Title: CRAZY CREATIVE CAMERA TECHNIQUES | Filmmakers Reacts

They're providing that consistent rhythm, so it really feels like the truck is going through a tunnel and just passing through those lights. It's a really clever way of filming car moving. I've seen a lot of other people do this, especially in the garages, you know, when you don't have expensive camera rigs to really shoot outside.
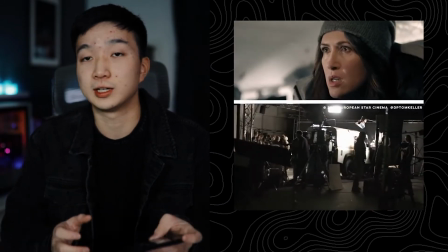And you know, it's honest, it works, because right now they're just getting detail shots of the people talking inside the van.
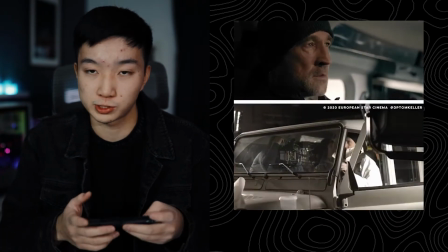They're not getting anything from outside, so I think it actually works really well. David Dobrik's perfume, nice.
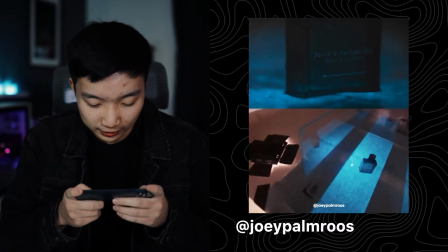Fire, okay, some water, some Avatar stuff here. This is really fast paced, and boom.
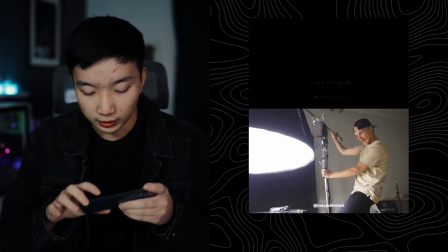Okay, let's watch that again. That was really fast. Alright, so right in the beginning here, he's just using really basic lighting techniques,
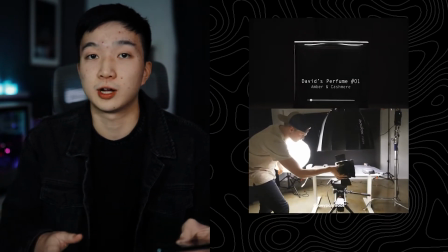just getting some really detailed shots to kind of display the product. right away.
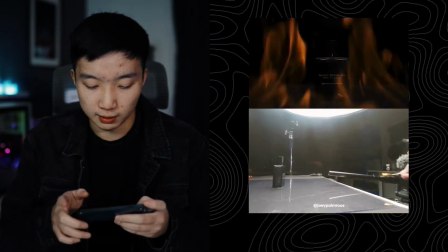And then right here, this flame shot, I believe he's using just regular lighter fluid to get this.
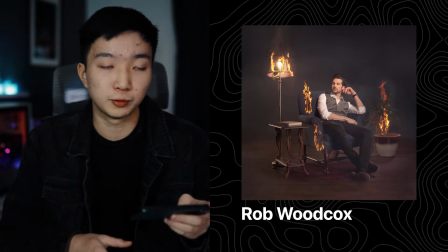I know a lot of photographers and filmmakers light lighter fluid on fire to kind of achieve that fiery look.
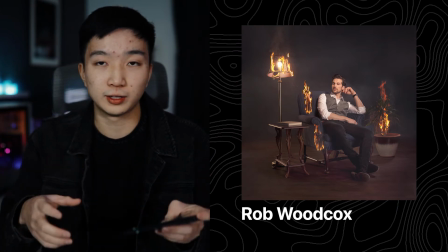I think it's a lot more easy to control rather than actually lighting like the place on fire.
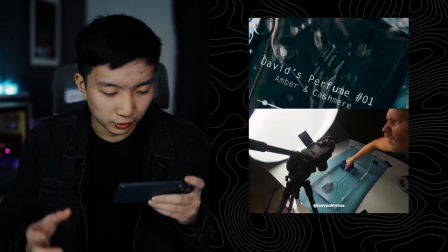And then he continues to throw this into the water. I think it's really cool contrast that he's playing with like fire and water.
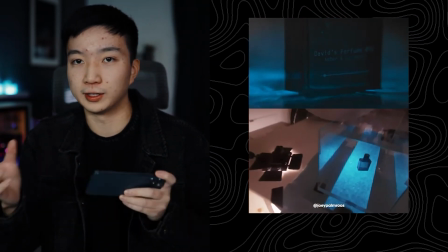It's like you get that warmth and then you get that cool tones. I think it's really interesting.
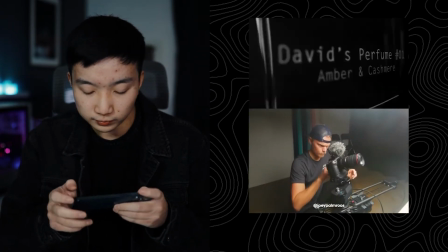And then at the end here, boom, confetti everywhere.
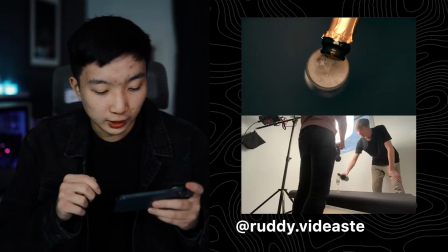Okay, you got some really high-end champagne over here. Okay, oh, that was really sick. Hold up, let's rewatch that. Okay, this is really sick. This gold cloth, I think maybe he's trying to emulate like that liquid aspect of this champagne. I'm not too sure, but it's really organic. Introducing these organic shapes into like this solid bottle just really kind of contrasts each other, and I think it looks really cool.
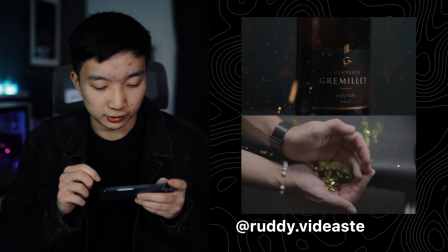Not a fan of these sprinkles actually. I like this shot though.
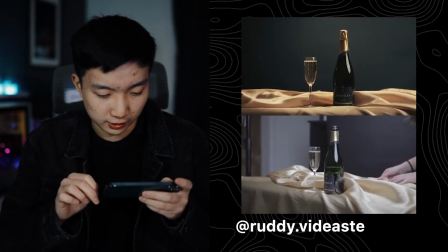Nice. Okay, so the final shot. Nice.
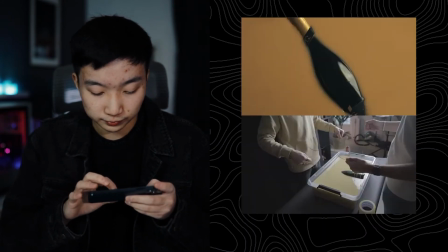Okay, this is really interesting to watch. This is really good. All right, so let's just quickly break this down.
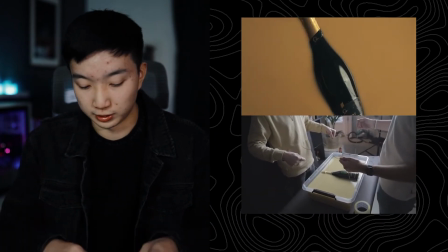First shot, really simple. It's just a tub of milk.
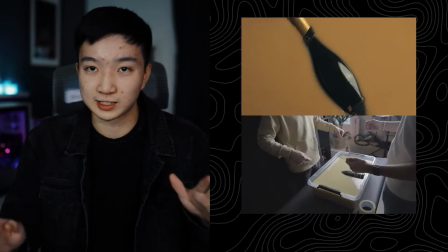Yes, I said milk.
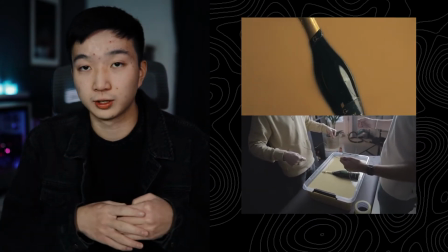And then I think you just add a bunch of food coloring, yellow food coloring, and then he just pulls this champagne, or he dips it in.
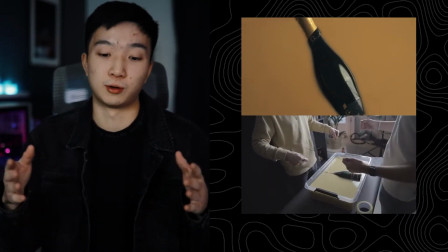And then in post, they reverse it so the champagne bottle doesn't come out wet. And then maybe he masked out the wiring.
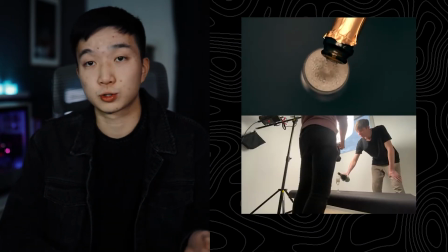I'm not too sure, but maybe he just cropped it out. I think it's just easier to just crop it out.
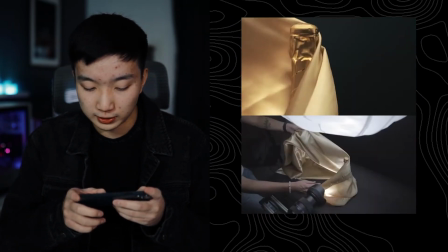Moving forward, just really basic shots. Yeah, like I said earlier, I really like this cloth.
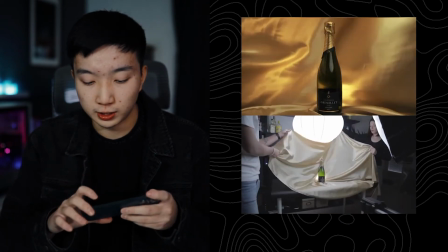I think it brings a lot of organicness into this product shot. I'm not a fan of this glittery thing. I think he wants to add more texture to the shot. I think a way to add more texture to the shot is maybe just adding other elements that accompany champagne. So like maybe just kind of like finger food, like wine, not wine glass, but like champagne glasses, maybe the actual champagne box, and like different environment. Personally, I don't really like the gold flakes, but it doesn't look horrible.
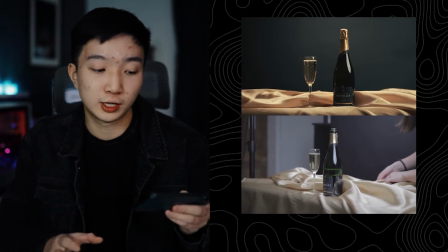Yeah, and then this is the final shot. I think for this final shot, he could have added some more, like I said earlier,
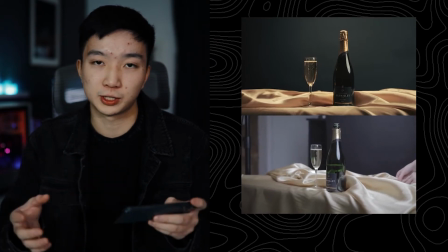finger food, champagne box, and then just have more texture, maybe in the background or foreground to kind of create that depth.
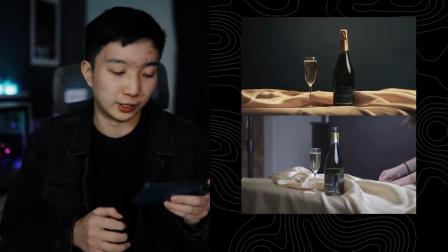It looks a little bit flat in my opinion, but you know, overall, I think it looks really good. I think he shot this in his living room, so it's really impressive, and overall, really good job.
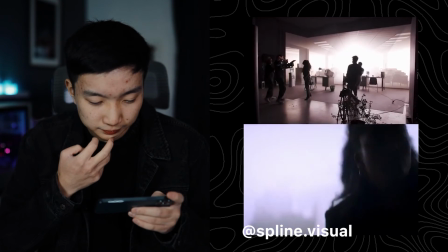Okay. That screen behind her? Cyberpunk.
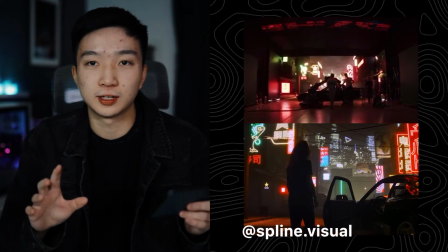Okay, when's Cyberpunk ever gonna release? Like, it's literally been forever, but anyways.
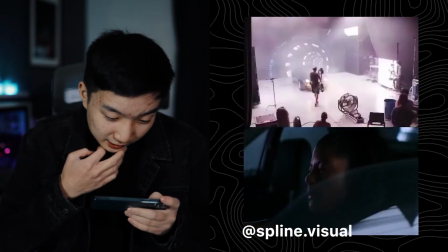Bro, she looks possessed. Some Back to the Future vibes.
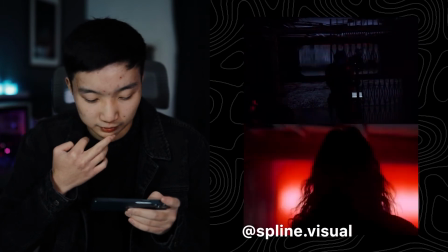That's really creepy. What commercial is this? Okay, this literally looks like a commercial for 5 Gum or something like that. Alright, so for this beginning shot right here, or I think for almost every single scene in this, they have this huge screen behind her that displays the actual location of the set. I see a lot of modern day films actually taking advantage of this new technology. One really popular example recently is the Disney's Mandalorian.
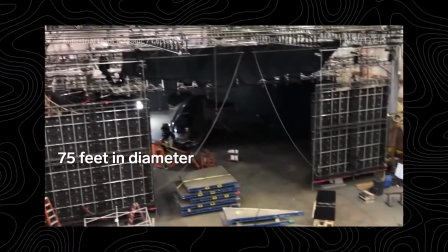They have this like entire like super wide panoramic screen behind them,
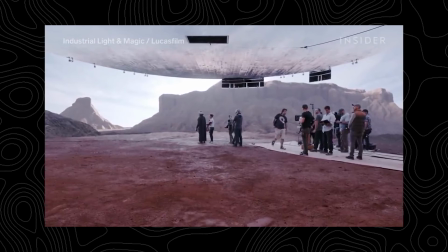and then it's really bright, colors are extremely accurate, and then just shoot whatever they need to shoot in front of it.
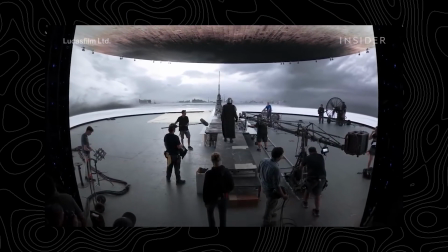Sometimes they build like a set in front of that, and it kind of sets the entire scene. And when you blend the background and foreground, kind of mix the colors, do a little color grading, the final result looks really good.
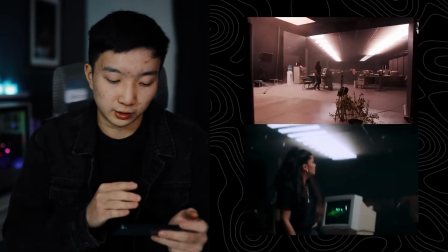And I think they did a really good job of it here.
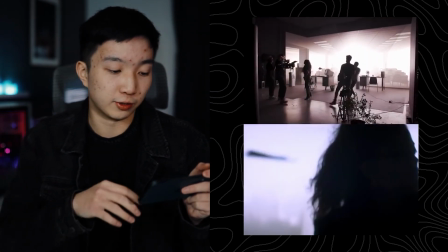So as you can see here, she got out of her desk, so all the lighting in the set matches all the lighting in the background.
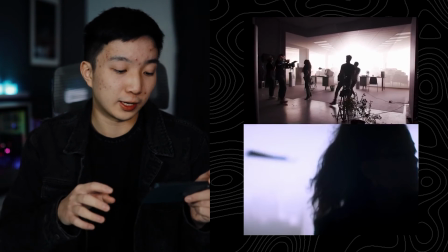And then the bottom, when they do a little bit of color grading, and then when they shoot that with like a wider aperture, you know, everything looks really good.
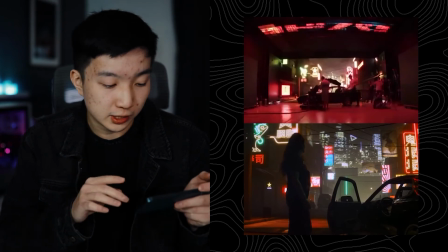And especially for this cyberpunk vibe kind of shot,
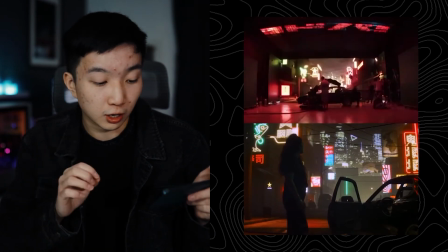as you guys can see in the bottom right hand corner on the car, you can see that there's a little bit of reflection on the car,
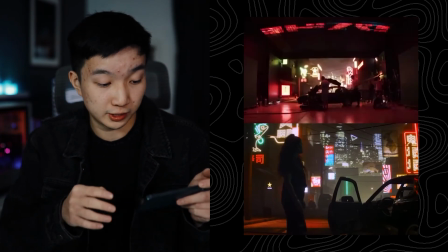right? So the car is real, obviously you can see from the top of behind the scenes,
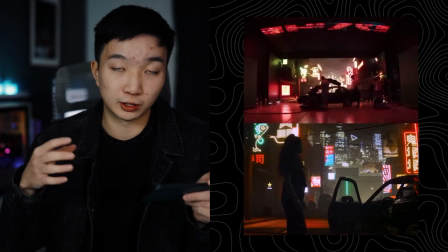but they added some reflection on the car to kind of really sell the effect that the car is in the environment where there's neon signs that's reflecting onto the car.
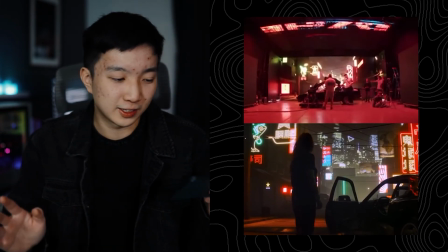Does this make any sense? I hope it does.
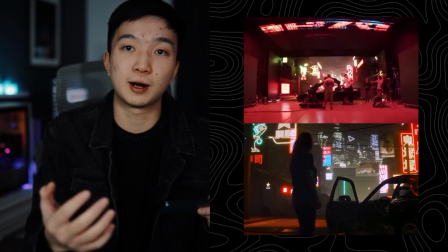But yeah, so they're trying to just kind of blend the foreground elements with the background elements, and that's what really ties these two elements together, and this overall makes the scene super sick, and the end result just looks so much better and is a lot more budget friendly than if you were to actually go on set, have all that equipment and to rent everything. It's just, I think this is a lot more easier to set up and just kind of tweak and change and stuff like that. Anyways, that's going to be everything I have for you guys today. If you guys enjoyed this video, please give this video a thumbs up and consider subscribing to the channel. If you guys want to talk about anything I mentioned in today's video, just leave a comment below, and I'm really open to discussions. If you guys aren't already, make sure you guys follow me on Instagram and TikTok. If you guys like what you saw here today, you'll definitely like what I post on those two platforms. And with that being said, I'll see you guys next week with a brand new video.
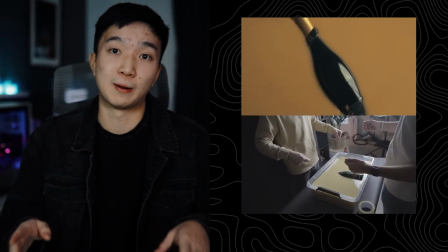Then in post, they reverse it so the champagne bottle doesn't come out wet. That's what she said.